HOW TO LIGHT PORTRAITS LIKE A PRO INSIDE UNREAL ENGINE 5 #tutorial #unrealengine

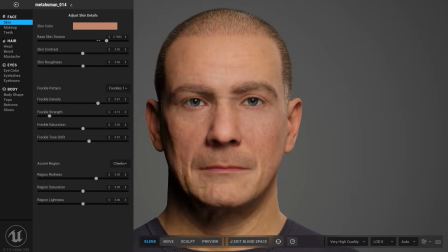Hey everyone, I was trying out MetaHuman recently and I wanted to create a simple portrait of a character
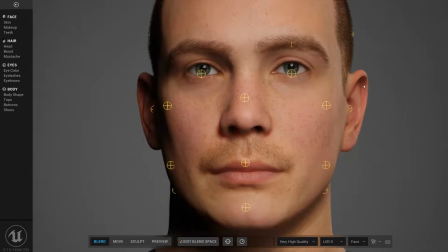to showcase how realistic a MetaHuman could look if your art director shot properly.
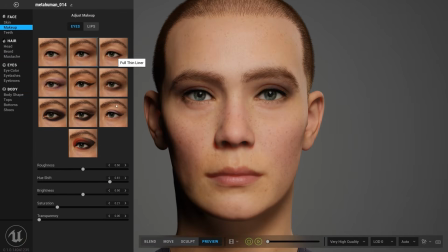So for starter, in this quick tutorial, I'm going to show you a few simple steps to light up your character for cinematics as well as games.
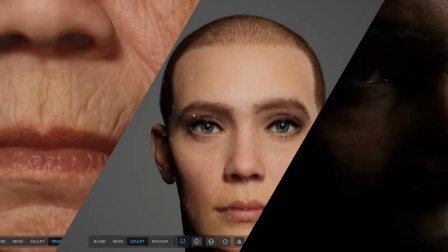And by the end of this video, you'll have the knowledge to create something like this.
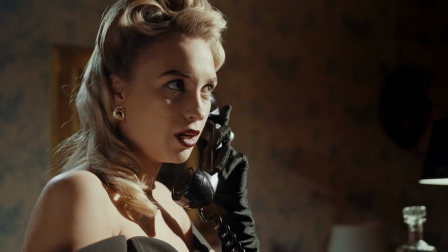Now before we continue, if you're really enthusiastic about lighting and visual effects that goes in CG,
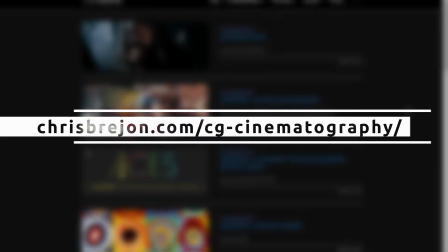I'd highly recommend you go to this website by Chris Bergeon, who goes over all the ingredients of good cinematography.
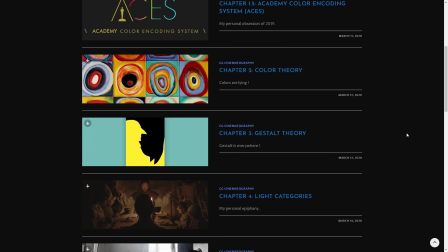That can be lighting, color management, or design principles.
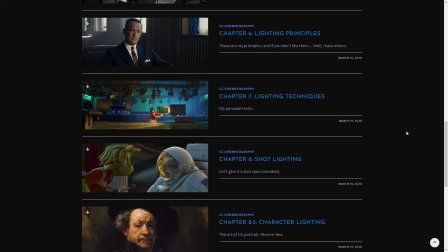Highly recommended if you're in that path and want to develop yourself in the lighting department or maybe
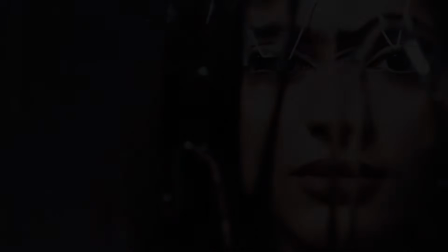color management or anything that can be added in a CG or in a game development pipeline. Now let's get back to the video.
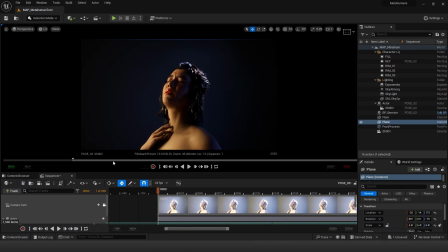So here I'm inside of Unreal Engine and I have created a simple pose for our character using the control rig and the sequencer. Now here is a cool trick that you might not have known before, is that if you're in the camera cut and you can't get outside of the camera view,
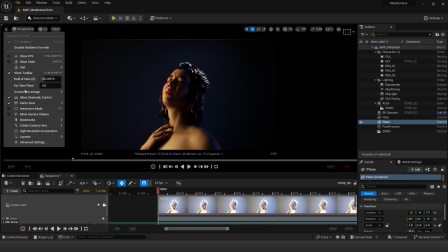it's as simple as just going to this and uncheck allow cinematic control.
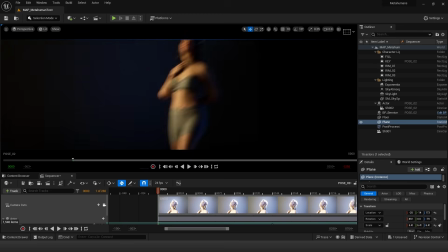And here you can see you can come out of the sequencer and move ahead freely.
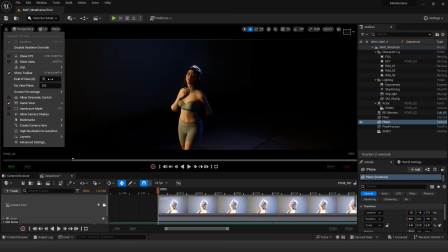And also you can set the field of view to 90, which is set by default in Unreal Engine.
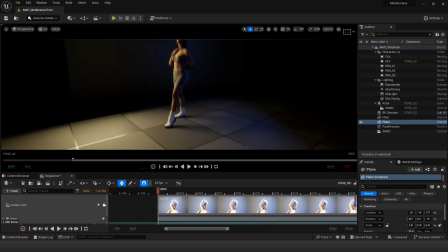And here you can see I have simply added a few keyframes around our character,
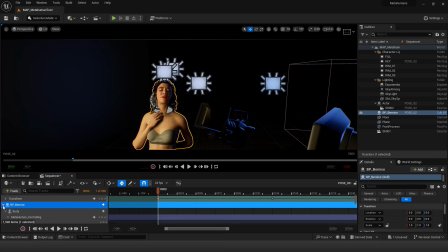and if I click on our character, you can see I have added it to the sequencer, and using the control rig I have created this simple pose,
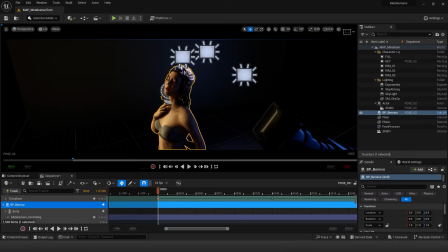nothing special about it. So now let's get back to the sequencer.
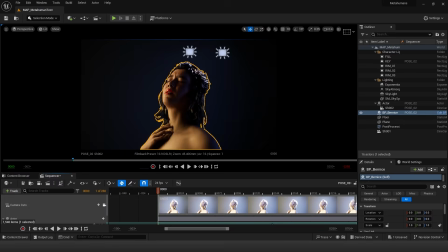So I'll be enabling allow cinematic control and just get back here. So here I have named all the lights on my outliner, and first thing before we get started with lighting is to head over to the edit
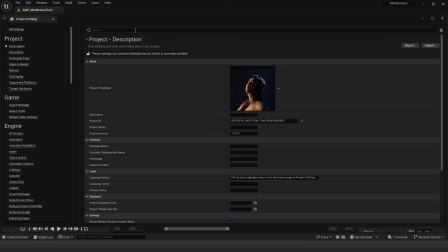and then to the project settings and simply search hardware ray tracing.
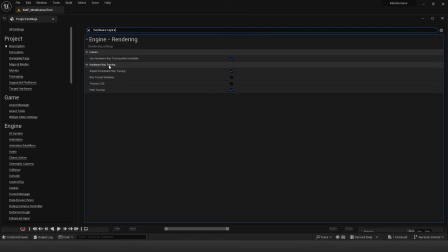And we want both of these options checked. So support hardware ray tracing and use hardware ray tracing when available.
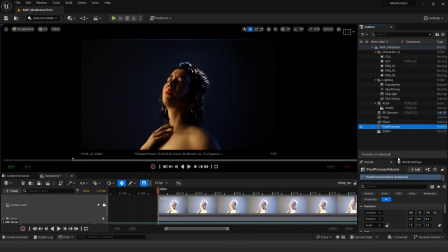And for this specific case of our lighting, I'll be heading down over and see that we have global illumination and reflection set to lumen. You can also set it to standalone ray tracing,
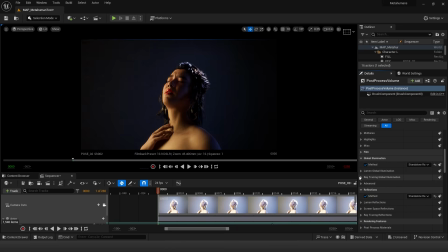which mind you will not be available if you're using Unreal 5.4 or anything beyond that. So, and there is a substantial difference in the looks if you are using lumen or you are using standalone ray tracing. So you have to choose between whichever suits your needs.
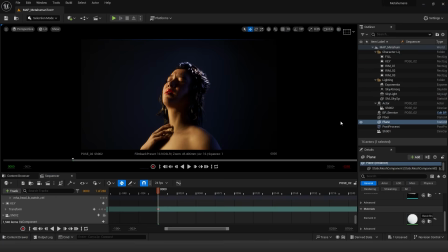Now with all of these out of the way, let's turn off all of our lights and go over each of them, starting with our key light.
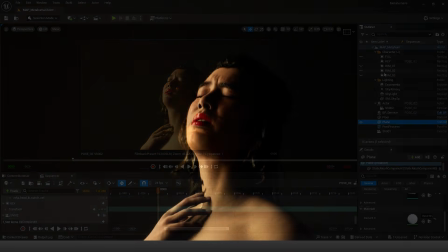So key light is the primary source of our lighting scenario,
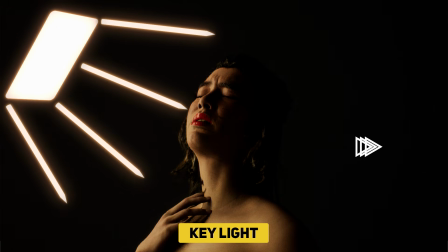and the key features of a key light is the primary highlights and the sharper shadows that gives the form and shape to our actor. And having it placed in a way that gives us the idea of the light direction from where it is coming from is always a great plus point.
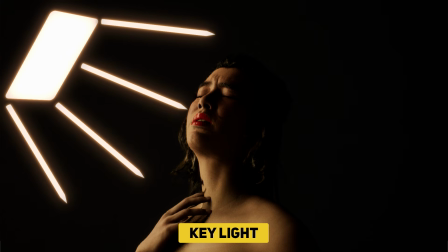So we do it with a rec light, and in most cases for product rendering or character lighting, an area light or a rec light is the best case you can choose from all the lights that you are given in the option.
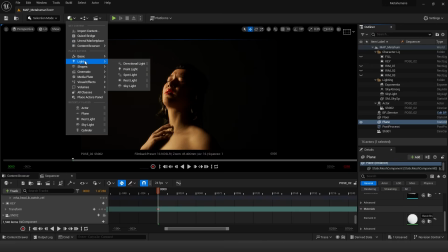So in Unreal itself, if you go to the lighting tab, you can see there are lots of options like directional light, point light, spotlight, rec light and skylight. And out of all this, the rec light is the best case you can choose to light your character or your product.
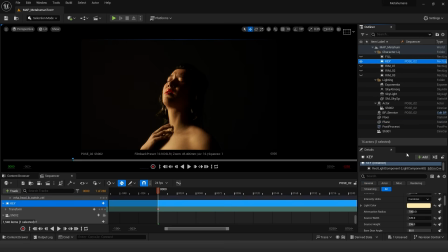And then if I click on our key light and if I just come out of our sequencer, you can see that I have placed it in a suitable
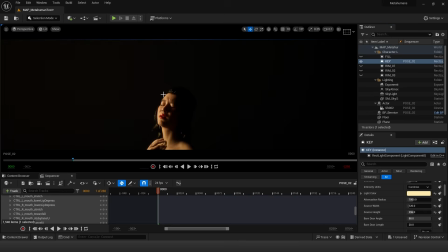position that has given us quite a bit of an idea of where the light is coming from, its direction. So here, as you can see, our light is kind of longer than and its width is quite a bit smaller compared to its height,
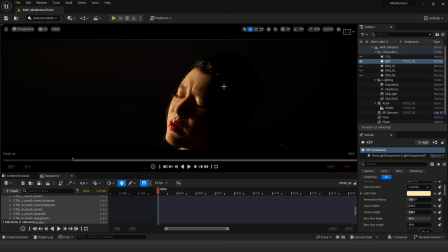and the reason being is that we want the sharp shadows with our character's wrinkles and its face contours and all this. So let's just get back to our character in the sequencer. So,
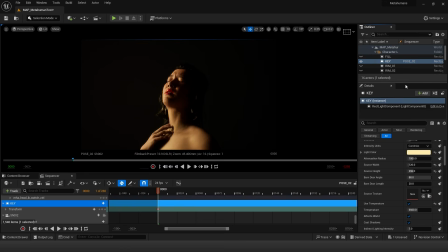and if I just click our key light and go to our details panel, you can see that everything is just normal as it is, and I haven't used any special magic here, but you can enhance the look of your character,
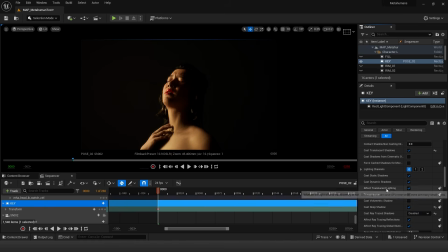and this is an important thing if you can afford it, is to enable radius shadows. And if I just enable it, just look at our character. You can see that it's a substantial change in our looks, and the shadows have become quite a bit natural in the fall off,
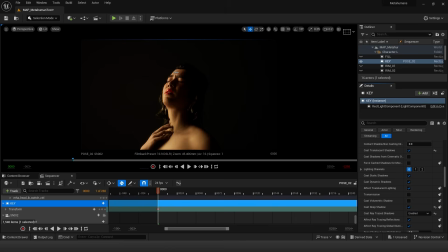in its natural flow of lighting around the wrinkles, around the eyebrows or the temples. And also you can see how the light just curves around the chin of our character. So if I just disable it, it is how it was earlier, and now when I enable it,
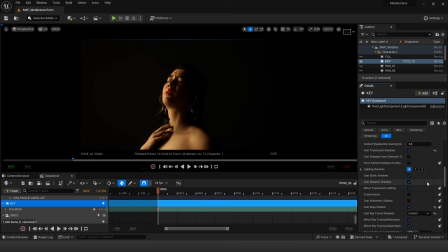you can see the light fall off is quite a bit natural. You can also enable deep shadows. So deep shadows basically cast shadows from the hair strand. So it's a bit costlier compared to when it is disabled, but for cinematic purpose it's totally fine.
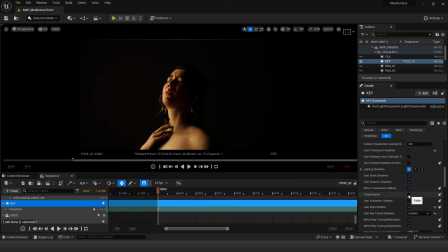In certain cases, you can also enable transmission, which add the surface scattering of our character, but in Unreal it feels quite a bit overpowered.
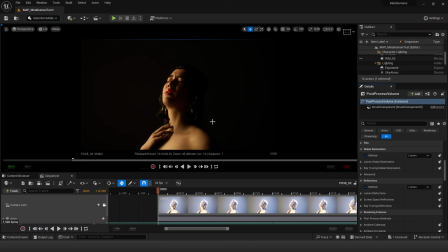So by default I have set it to off. Now with her key light done, if you look at the shadow region of our character, it's like quite darker here, and you can't clearly have the definition of the face visible.
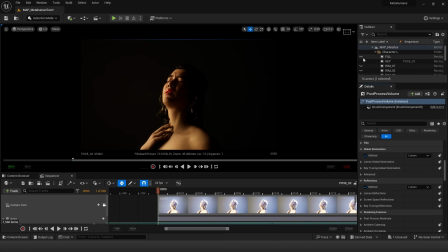So for that we need a fill light. So as soon as I added the fill light,
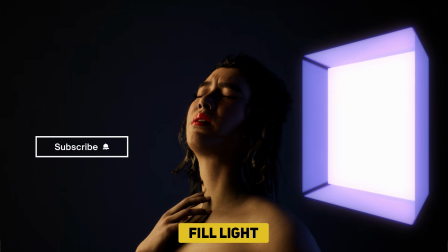you can see that there is a beautiful definition on the left side of our face, her cheeks, and also around her shoulders. So although we are not countering against the shadows that is coming from our key light, we still have a bit of definition.
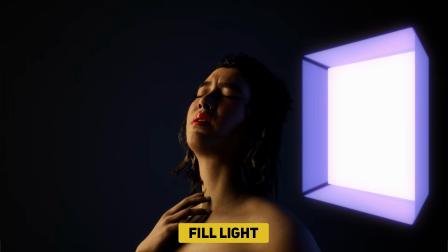That's the purpose of a fill light, to leave the shadows while not countering the shadows of our key light or the main light source of our scene.
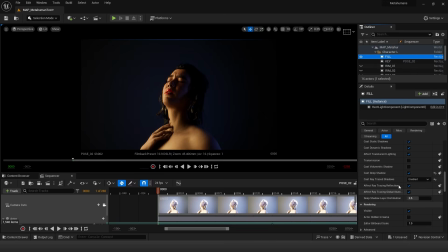So if I just click on a fill light and check the settings, it's all same all the while, like the deep shadows. And if I just disable the deep shadows, you can see that the left side of our face kind of become flat because there is no shadow patterns falling.
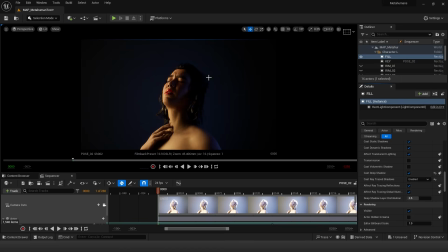And as soon as I enable deep shadows, you can see there are some beautiful shadow patterns falling on our face, and we get a bit of shadow play to actually show off in our character. And if I just disable later shadows, there's not much difference, but the lighting kinds of fades out a bit on our face.
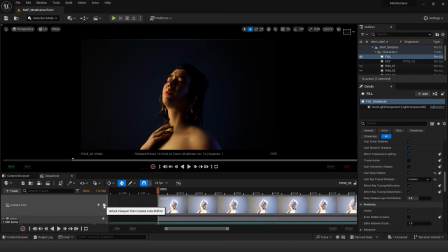With that enabled, we can have a bit of more definition. And if I just come out of the sequencer and come out of the game mode,
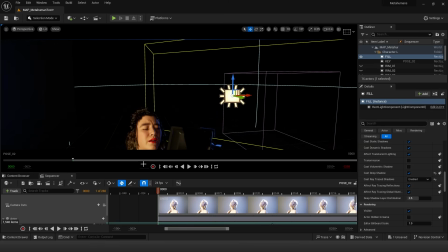you can see the fill light is a huge light, and the reason being that we want softer shadows.
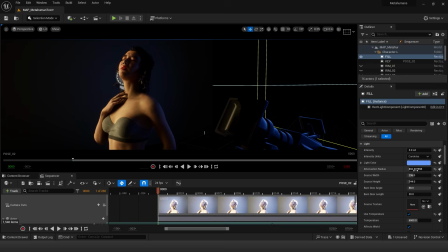If I just make the light smaller, if I just go here and maybe make the light smaller, like let's say 10, you can see that around her chest region and around her face kind of become a bit sharper here.
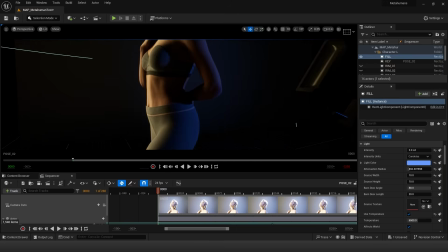You can see that around her chest region the shadow is kind of harsh here, I would say. So to accentuate for that, I can just make the light bigger as it was earlier.